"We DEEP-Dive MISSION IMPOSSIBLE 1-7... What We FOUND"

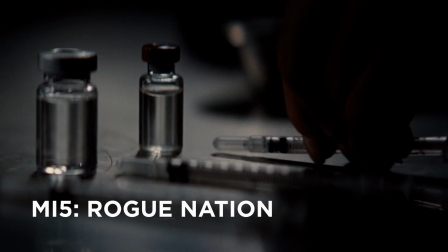Like Rebecca Ferguson, right after she sets down the needles, we turn to reveal this mysterious person.
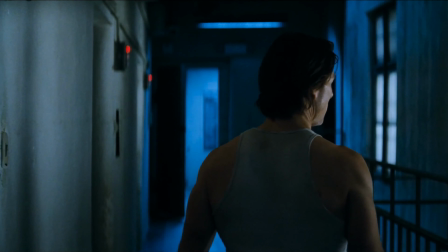And in MI4, Tom Cruise's face is revealed at just the decisive moment when he turns around in the prison.
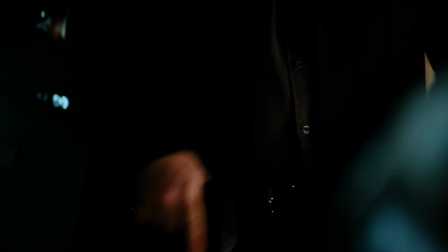In MI3, the movie opens with the villain interrogating and torturing Tom Cruise,
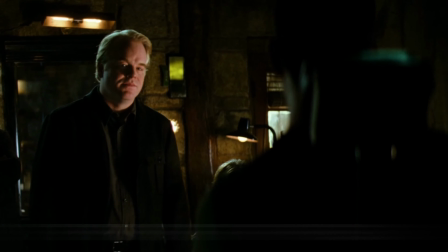so the entire film you're just terrified of this guy from the first impression. But what if the scene is just as you wrote on paper and you're just not getting the performances you want?
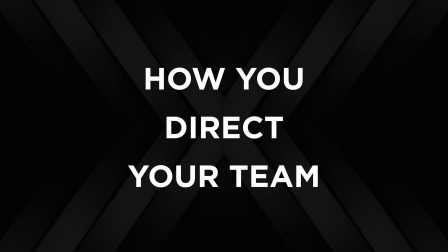It might be less about your words and more about how you're directing your team. In the scene where Rebecca Ferguson's character is stuck between her two organizations,
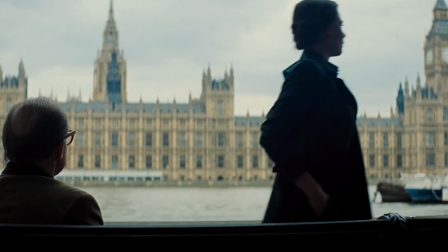Chris McQuarrie wasn't quite getting the performance he wanted and realized that if he went by the camera and spoke with a softer,
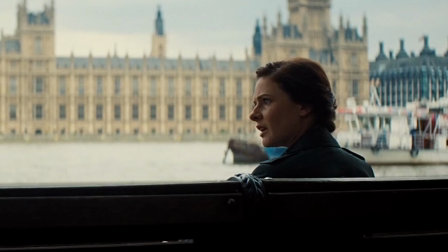more calm voice, she went from having a more aggressive tone to a more vulnerable performance. As a director, it's not just what you say, but how you say it, and that can affect your tone and overall atmosphere on your movie set. But another thing that affects the tone and atmosphere of your story is how you open your movie. Not only does your opening establish the genre and tone of your film, it can serve a lot of story functions if you use it right.
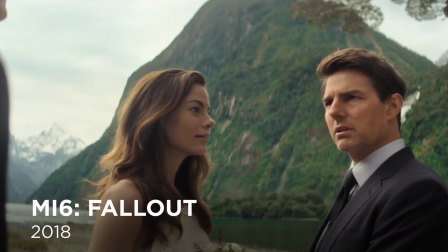The opening of MI6 does this right away, where we can see that Ethan Hunt is afraid of losing his loved ones,
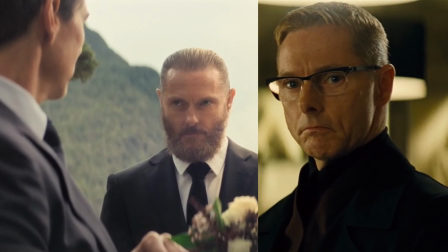afraid of the enemy from the last film, and as the tension of the story builds up,
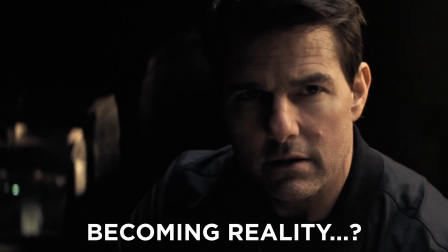it seems like his dark dreams are actually becoming a reality. The opening is also an epic setup for the enemy capture sequence,
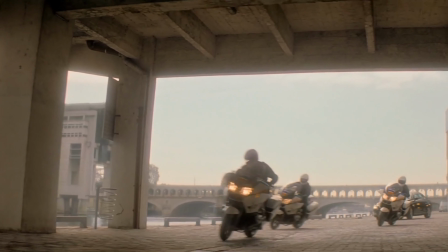where we visualize exactly how it's supposed to go, but through Tom's imagination,
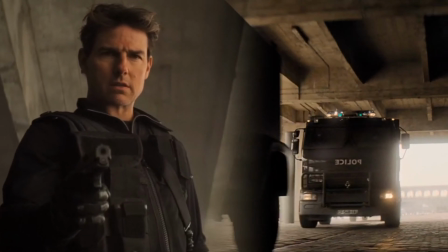so it's filled with fear and dread that lives are going to be lost. And yes, all of this is done visually, without dialogue or sound, before Tom snaps out of it as if he's waking up from a dream. But like every good heist movie, filmmaking is bound to go wrong sometimes, so we all have to embrace imperfections during production. So you would think if MI6 was filmed in IMAX and had a $178 million budget, everything would have to be really high quality and perfect, right?
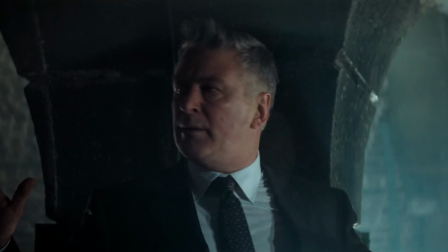Well, it wasn't. For example, in the shootout with Alec Baldwin, they weren't really happy with him having a silent death,
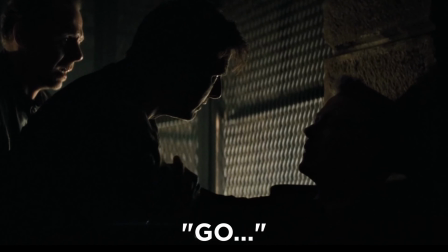so they had him send over the word go, and it was recorded on an iPhone.
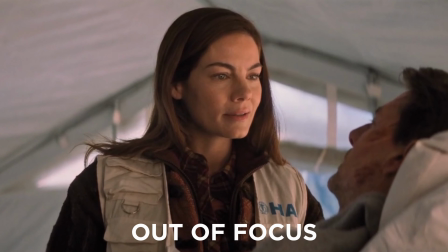In the scene where Ethan wakes up at the end, some of the shots are out of focus, but the director and editor knew that it was best to use the right performance.
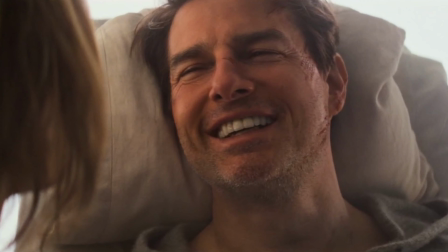And the best imperfection in the movie is the one that no one notices, where in the last shot of the scene, Tom Cruise is speaking and the camera runs out of film, so there's a flicker in the shot,
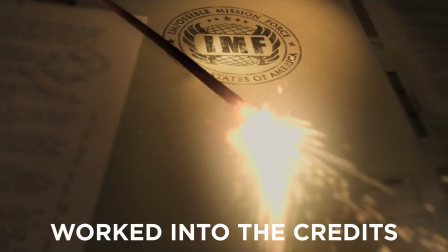and they actually just worked it into the credits as a special effect. That is genius editing and an epic workaround. But let's say you've got plenty of film to shoot with and you just need to get a straightforward scene to the next level.
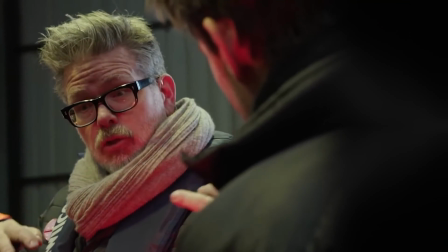You can always use visuals to guide your scene. For example, in Mission Impossible 7, instead of using a wide shot to establish geography, they're passing around a key.
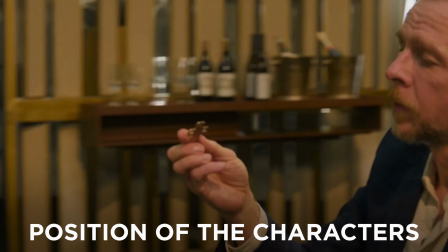And the key helps orient the audience to the position of the characters, as well as motivate the dialogue while we get the exposition. And the visuals work amazing with conflict attached.
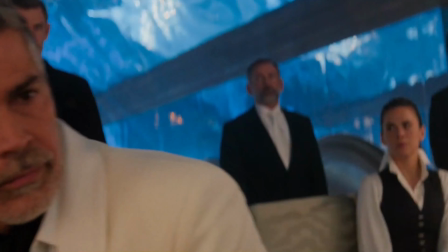So when the bad guy puts his knives on the table, we're oriented to the geography of the characters, and it creates tension and suspense throughout the entire scene. But what if you've got some long scenes, like 10 or 15 minutes long, and you have a lot of exposition inside? Chris McQuarrie talks about learning this lesson on Top Gun Maverick,
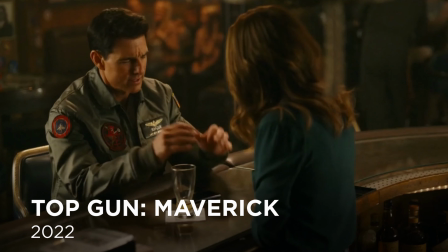where the scene at the bar is really long and has tons of exposition, so we took that one scene and broke it into parts.
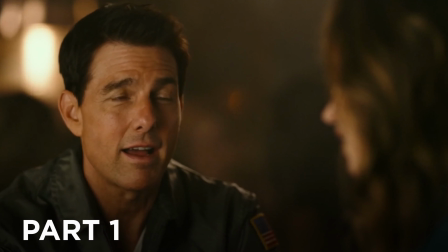You've got Tom Cruise recapping things at the bar, and then the students walk in as they talk more about the mission, and then Tom Cruise gets thrown outside, which gives us a completely different point of view for the flashback with Goose and Rooster.
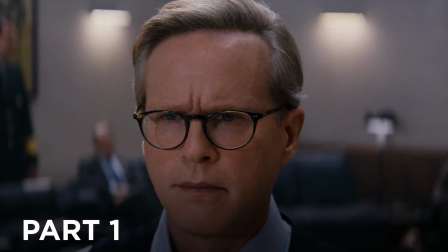In Mission Impossible 7, the government briefing starts as a mysterious figure enters the building,
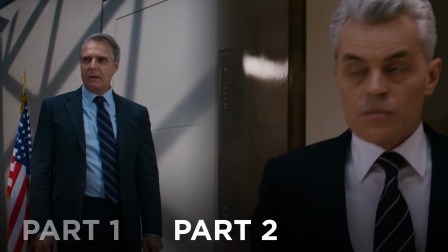and then as Kittredge is revealed, the mysterious figure enters the room and is watching the details unfold.
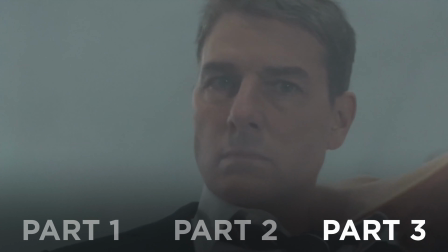And then when the smoke goes off and Tom is revealed to be the person in the room, he takes over control and the story goes to him. By breaking your scene up into parts, you can take your audience on a journey to absorb story information through the evolution of the scene. But maybe the best advice from Chris McQuarrie is, your film truly depends on your team.